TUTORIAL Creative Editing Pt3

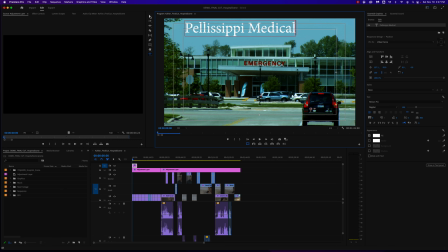2261s
I don't know, something to start with there. All right. All right, so let's take a look here. So this opens up our essential graphics panel here.
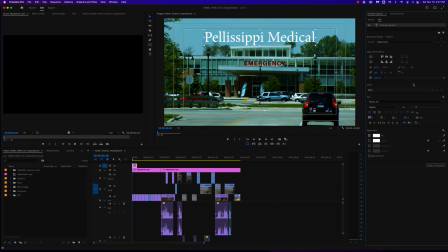2276s
And let's take a look. I'm going to edit that. I don't like that font necessarily.
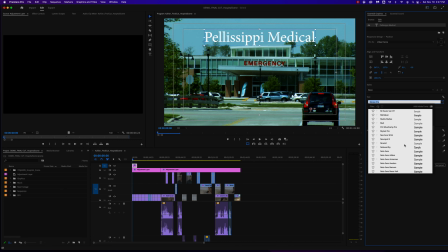2282s
Let's find something a little bolder, that works for us.
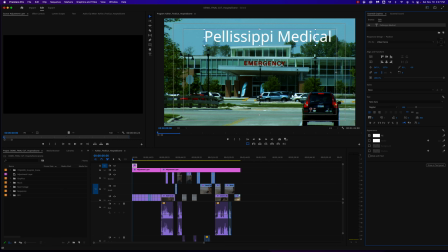2289s
And you can choose any font you like. But I'm going to go with something about like that. I don't know, maybe I'll give it some,
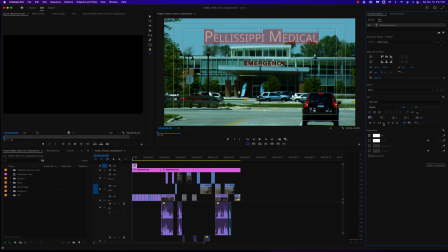2305s
there we go, Pellissippi Medical, using the small caps with that. And let's see, let's try bold. Maybe make it a little larger. Maybe I'll put it on 2 lines.
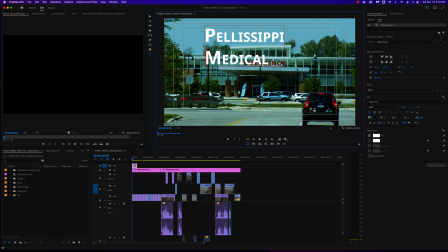And I'll center it. And you can always use this align and transform to center it exactly in the frame, just like that.
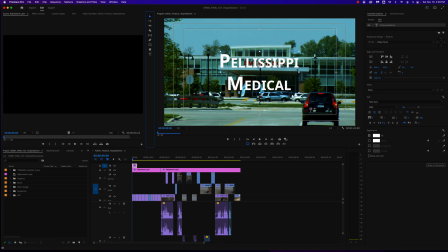2342s
All right, so that doesn't really look like much there. Let's make that a little bigger. And again, we'll center it up.
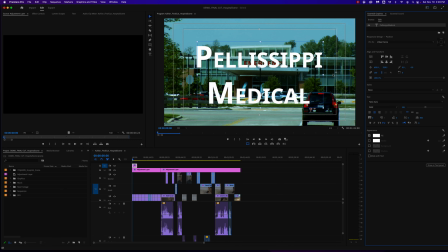2357s
All right, let's give this thing some colors, or at least something there. So under stroke, I'll turn the stroke on.
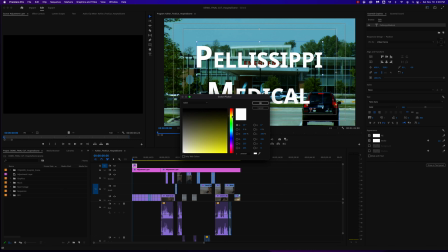2366s
Let's give it something that will stand out, maybe some yellow around the edges. Let's see if I made that bigger. Let's see if that helps.
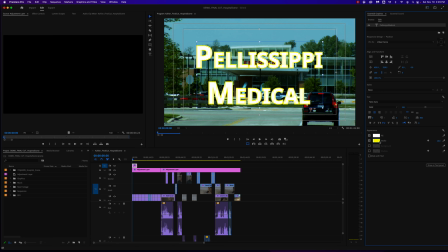2382s
Ugh, not liking that. Not liking the, let's go with blue.
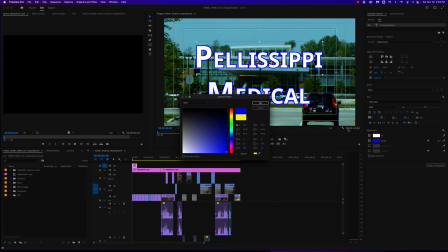2388s
There we go. Okay, yeah, that's a little easier to read. All right. So, we don't necessarily want this to just pop on like that, do we?
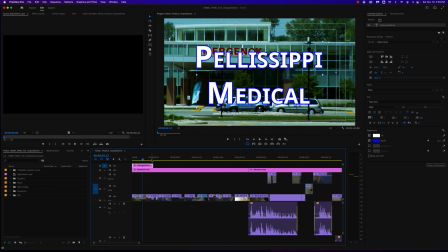2406s
Maybe we'll fade it in. And I don't want it beyond
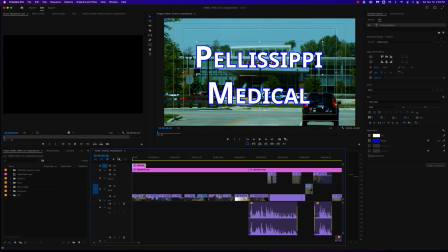2413s
that second shot there. Just picture we're coming out of a commercial, there we're starting the show maybe. Maybe this is the first scene of a medical drama. Also, I don't like the space between these.
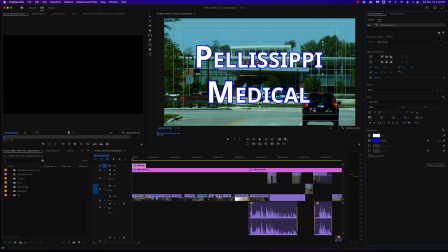2430s
I can adjust lots of things here. So I can really bring that in a little closer like that. There we go. Something like that. Pellissippi Medical. And maybe I'll just fade it in.
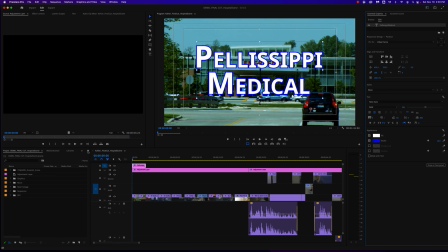2447s
Just keep it simple to begin with. So let me go to my effects area here. In video transitions, I'll dissolve it in. Crossfade.
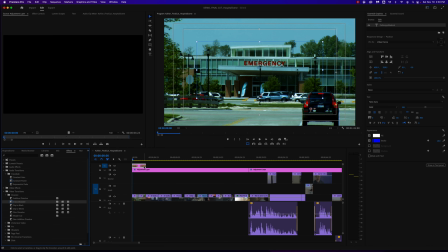2460s
And crossfade it out. But I don't need it to be a whole second long, maybe just 15 frames. And 15 frames at the beginning as well.
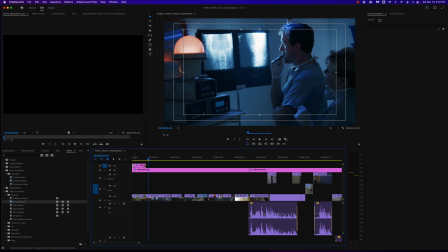2478s
All right, I want it to fade out. It looked like it was not quite done fading out there, so I want it to fade out before the next shot comes in.
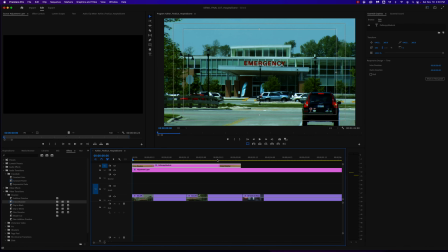2489s
There we go.
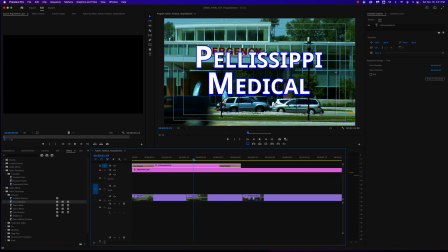2495s
All right, now, to keep it from looking so much like this is a video graphic, maybe I'll adjust the opacity of this a little bit.